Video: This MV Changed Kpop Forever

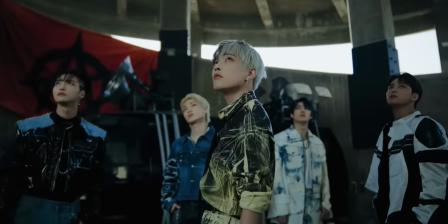248s
They're called the Gorillaz and they're trying to overthrow the government to tell people that you don't have to be the same. It's okay to be different and be crazy. Be violent.
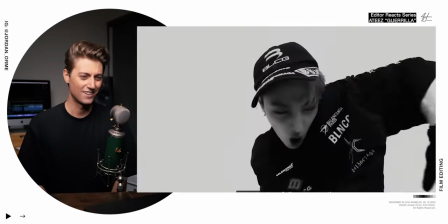We have some major after effects graphic novel goodness. Let's get into it.
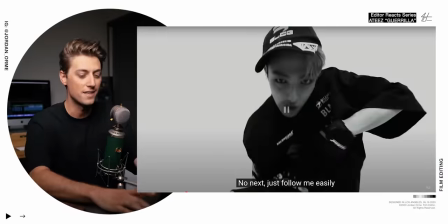267s
First of all, our boy spins and then we turn into a graphic novel.
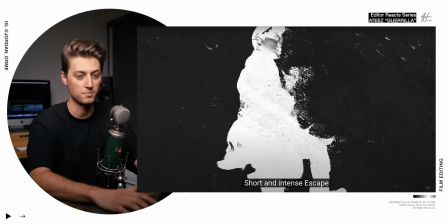271s
All it is is this shot right here and then it's inverted so the white turns black and the black turns white You can see that we have the small graphic novel dots,
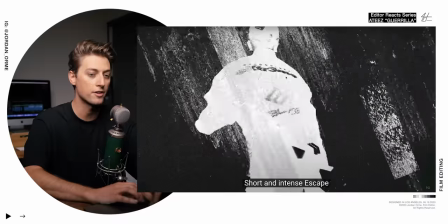278s
which is called the halftone effect But in addition to that every two frames or so they're adding a texture on top
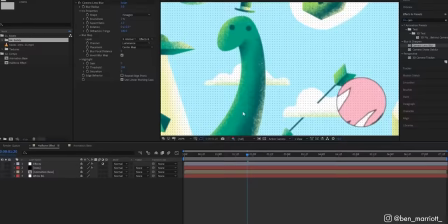284s
of it Which really really takes it to another level I'm gonna attach a really cool tutorial that I found an after effects about how to create footage into graphic novels That was probably my favorite cut of the section when he spins.
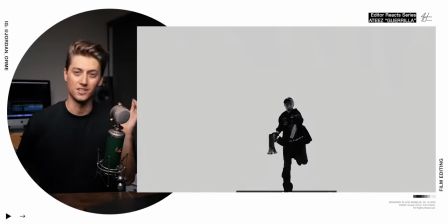295s
Oh that spin is so delicious with a nice mash cut And not only did they just do the halftone effect it almost looks like they took every frame into Photoshop and
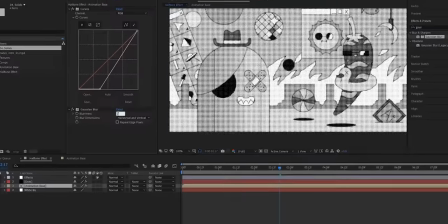305s
added different textures and distorted their figure This could be done in After Effects or Photoshop frame-by-frame But all I have
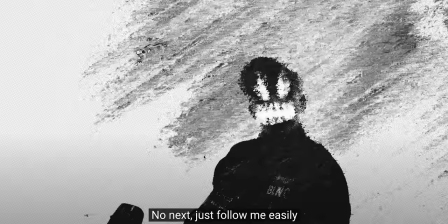311s
to say is they put in a lot of work for these effects and it looks phenomenal
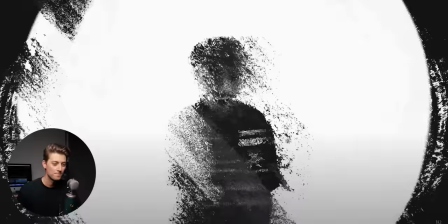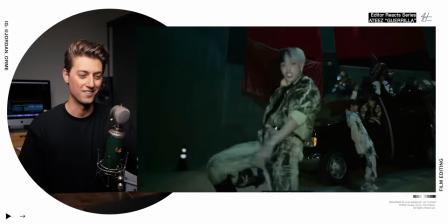321s
So it looks like the hijacks their their screen imagine you're just like being brainwashed Oh Okay You guys hear this? It's kind of a bop. I didn't know we got 80s music videos in class. Oh my gosh They're loving it.
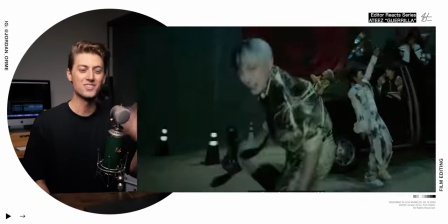343s
I kind of wish they're a head bang
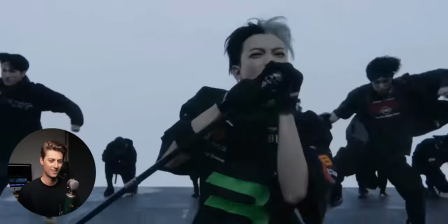Okay, did you see how they added a camera shake right when the screaming started? That was the first time we heard actual screaming in this video the visuals matched it and
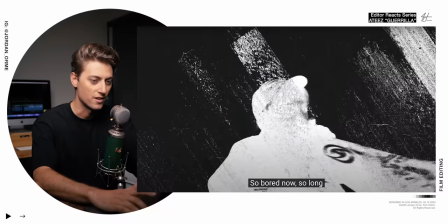362s
And Then to turn that into an amazing transition the subject starts ahead screen left and then
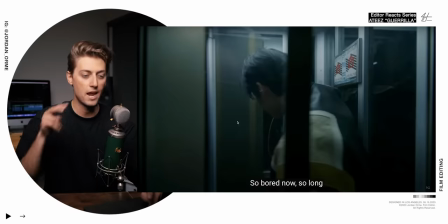368s
changes direction heading screen Right and the next camera movement is super fast screen left to screen right Then we have
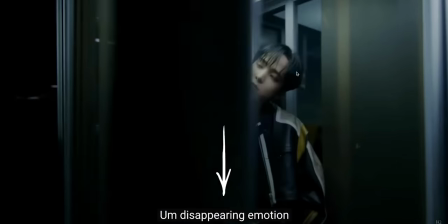373s
a wipe using the frame of the door to get us into the next shot. That is epic
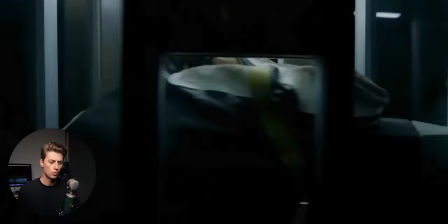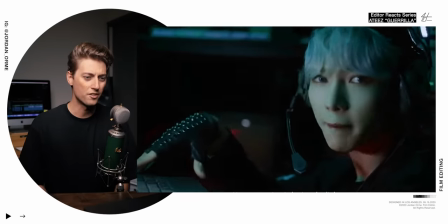383s
Oh another camera white
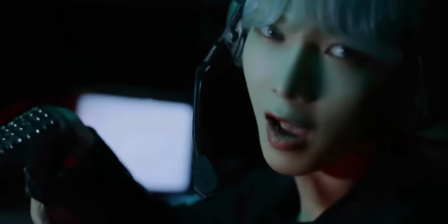387s
Another thing that I love is you actually don't need to have these crazy visual effect transitions created to make a transition happen in the viewer's
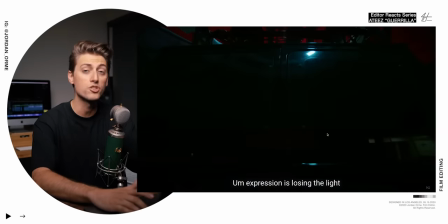394s
mind right here we just have a quick camera shot into the back of the van and then we just match the camera movement into another shot within a
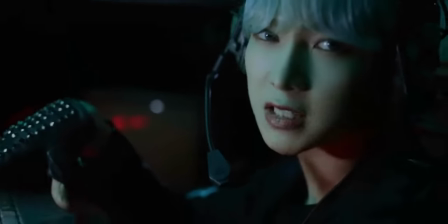402s
set probably and the fact that those camera movements seamlessly match in our mind it looks like we're going through the glass of
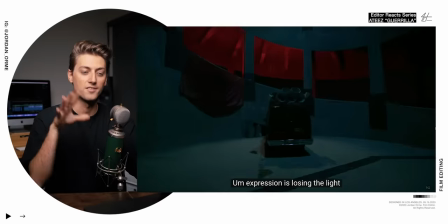408s
the van establishing location that is inside of a van is so important and
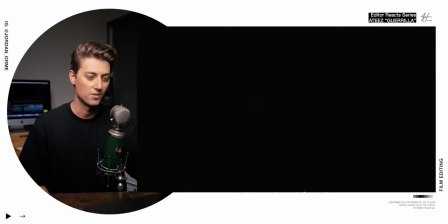416s
the use of that screen for a transition is so good i'm
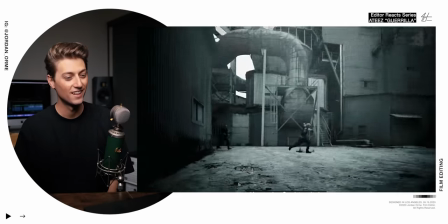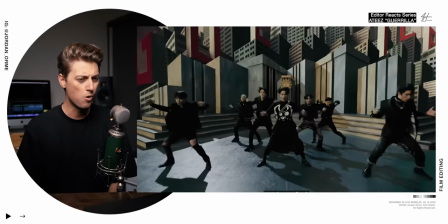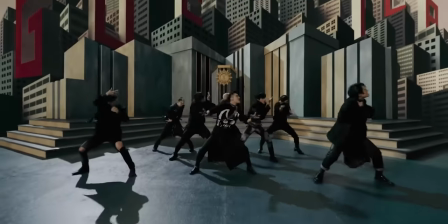435s
gonna be honest i feel like the chorus was really anticlimactic when they were cutting to the dancing here i
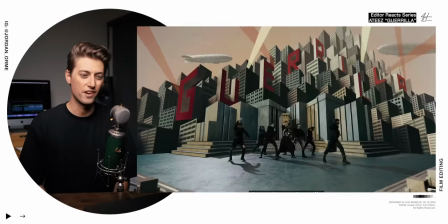442s
don't know what it is it's just very slow smooth camera movements the dancing is crazy but the camera doesn't fully capture it i'm assuming that the entertainment company the label they were like hey guys dancing is so important in k-pop that the first time that the chorus is played we have to see the dancing so that people can learn the dance but i'm gonna be honest these shots they felt anticlimactic they didn't really have the oomph that i was looking for usually want the chorus
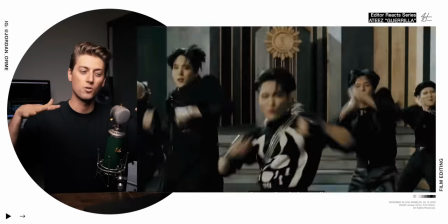468s
to lift in energy and it felt like the chorus actually went down in energy
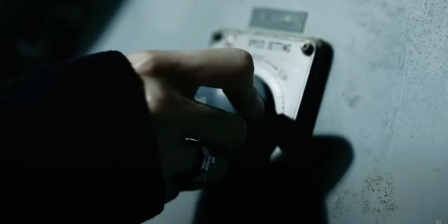476s
this is a shot that was in the trailers which is how they're actually speeding up the recording of the message that is being played to the people getting brainwashed and that actually distorts the message messes it up so the brainwashing stops dude
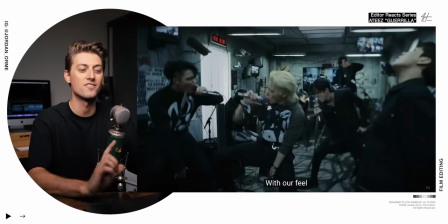494s
you see how intense these shots are So I totally think that they should have switched it and you should have played this part first I'm gonna edit it so you guys can see this
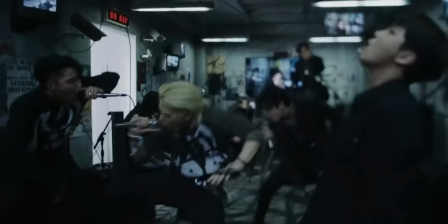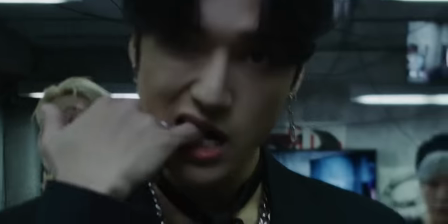511s
And that's honestly probably how it was originally edited But the entertainment company said I know it actually feels better and looks better as a music video to do it
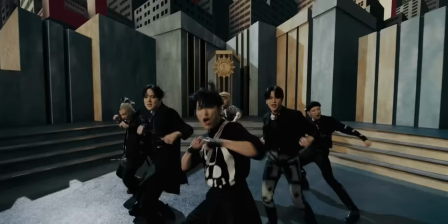518s
this way But we have to put the dance first It's so interesting how politics and just other aspects of the music industry really influence
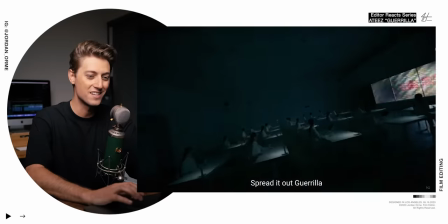526s
how the music video is edited Like look how intense this looks they're like just out of focus and in focus it looks so crazy
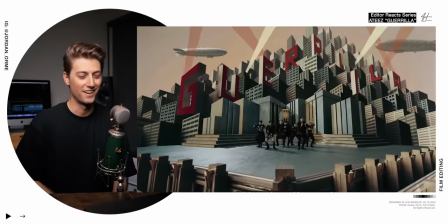536s
That was a nice place cut that was good
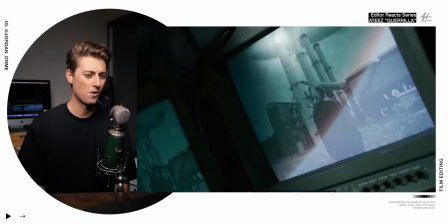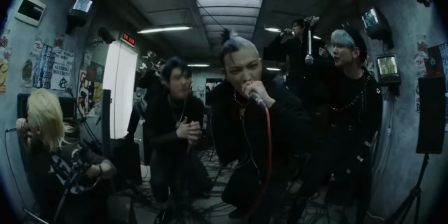546s
That zoom so they're on a fisheye lens which means that it's a circle and the edges are black But they actually zoom in
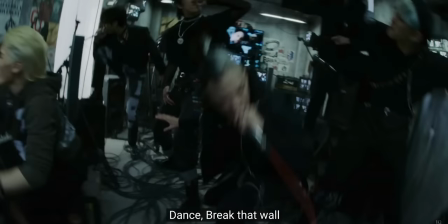553s
and let the shot fill up the whole screen Sometimes this is what you do as the default shot because you don't want to see the edges It's kind of an
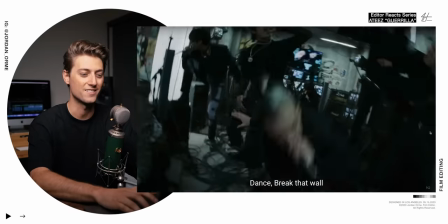560s
imperfection that doesn't look good whenever you're on a fisheye lens zooming. It looks so good Look at this hidden cut.
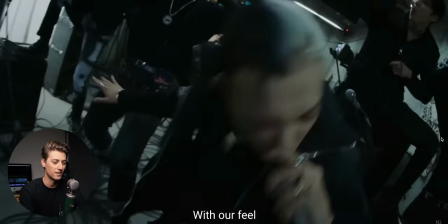567s
I didn't even notice this until I frame by frame.
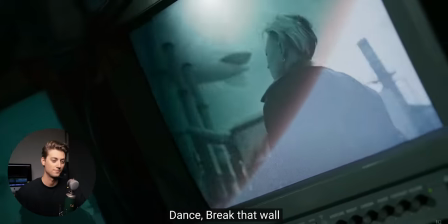569s
So it's actually not a zoom in and zoom out It's a zoom in cut zoom out Cut and zoom out at the same time.
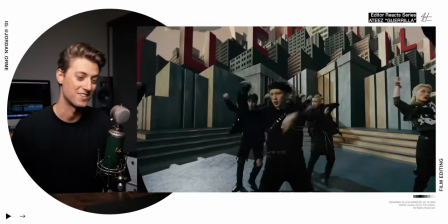577s
Oh, that's dope
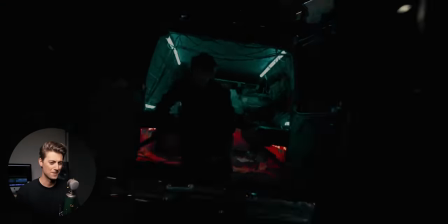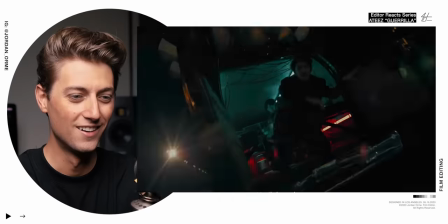584s
Oh verse two is too hard Bro, I am so upset.
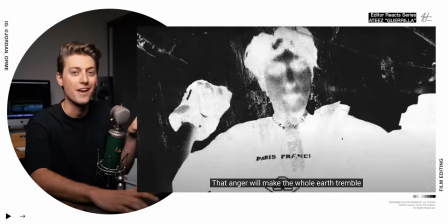591s
Look at these. Look at these images. I am so obsessed with this graphic novel texture look This is something that I haven't really seen too much and it looks so dope, bro
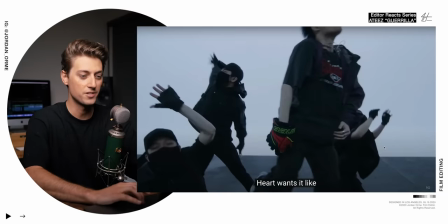601s
This flashing that we see in this scene right here
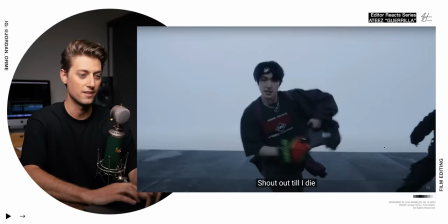605s
That is actually created by the editor You can see that they rotoscoped him out right here Especially if you look at his hair
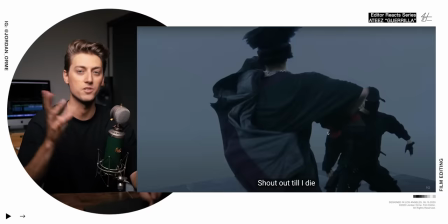611s
and they just darkened the background And so this wasn't a light that was flashing on set but by listening to the song During the hi-hats,
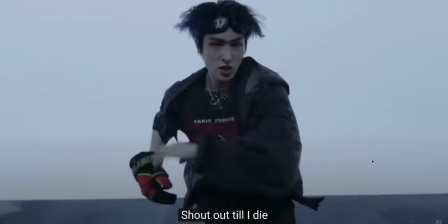617s
they created a lighting effect in post that didn't even exist on set.
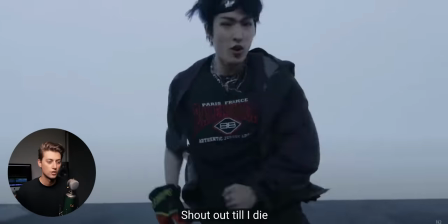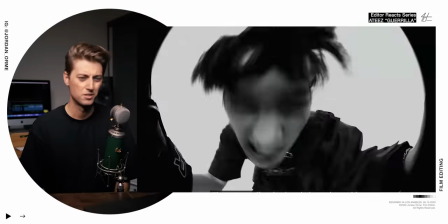At halftime, the upside down. Dude, it's so good. This is the best part, honestly.
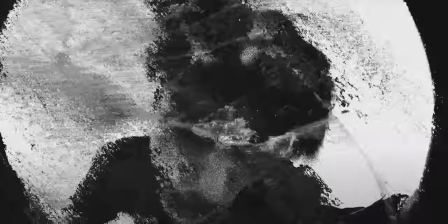639s
It gets so intense that he head bangs the glens and they added a crack.
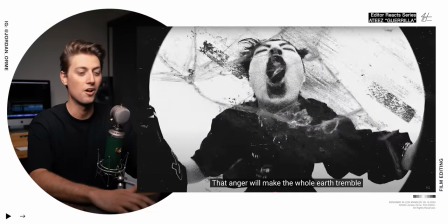643s
Like, what if that was real? It looks so real. But even if it's not real, all you have to do is get a little glass effect, like from Envato Elements. I use Envato Elements all the time. Links in the description. And then just overlay it and put it on the blend mode of screen.
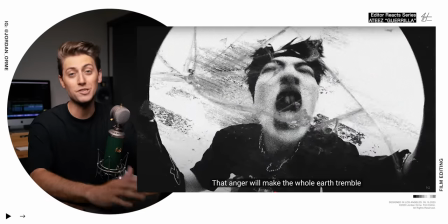655s
And then you got a glass effect if it gets too intense in front of the lens now, you know, let's just break the lens virtually
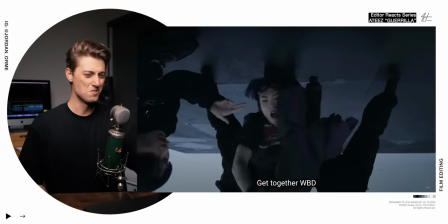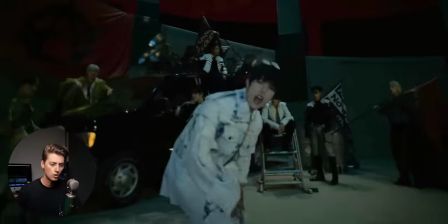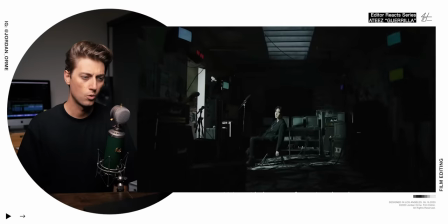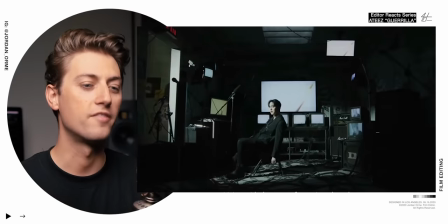677s
Love this Look how long the shot this was I love varying shot lengths You know, everybody loves plot twists in their favorite shows and movies, right? And when you vary the shot length in a music video, it's like a plot twist It's doing something that's unexpected because normally what do we do editors?
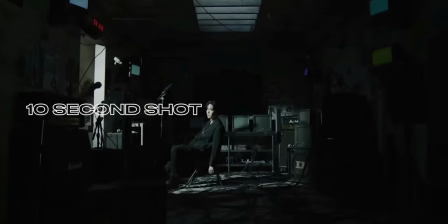697s
But sometimes the best editing is when you don't cut at all. This is a 10 second shot in the middle of a music video, which honestly Never happens.
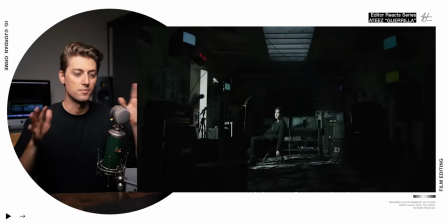704s
It's a perfect time too because the beat cuts out.
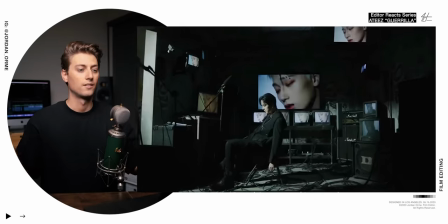708s
It's just the hi-hat and snare Everything's slower here as far as intensity
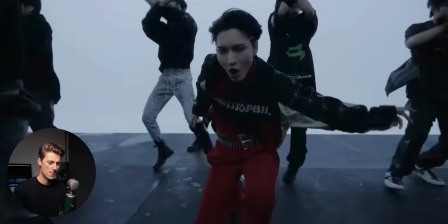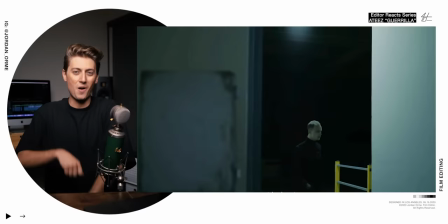719s
They're kind of swaggy with that dance
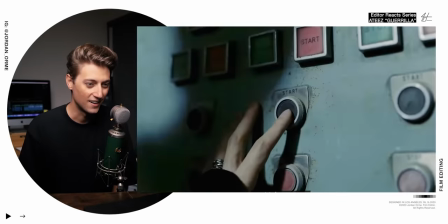Okay, we're getting into some story now. Here we go. Here we go. Oh, look at this VFX.
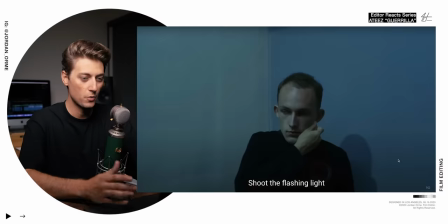733s
They have no shadows But you know, it looks alright. Alright back to this. We have our actor. You can see he's wearing a glove here And then our next shot. This is our band member. Forgive me.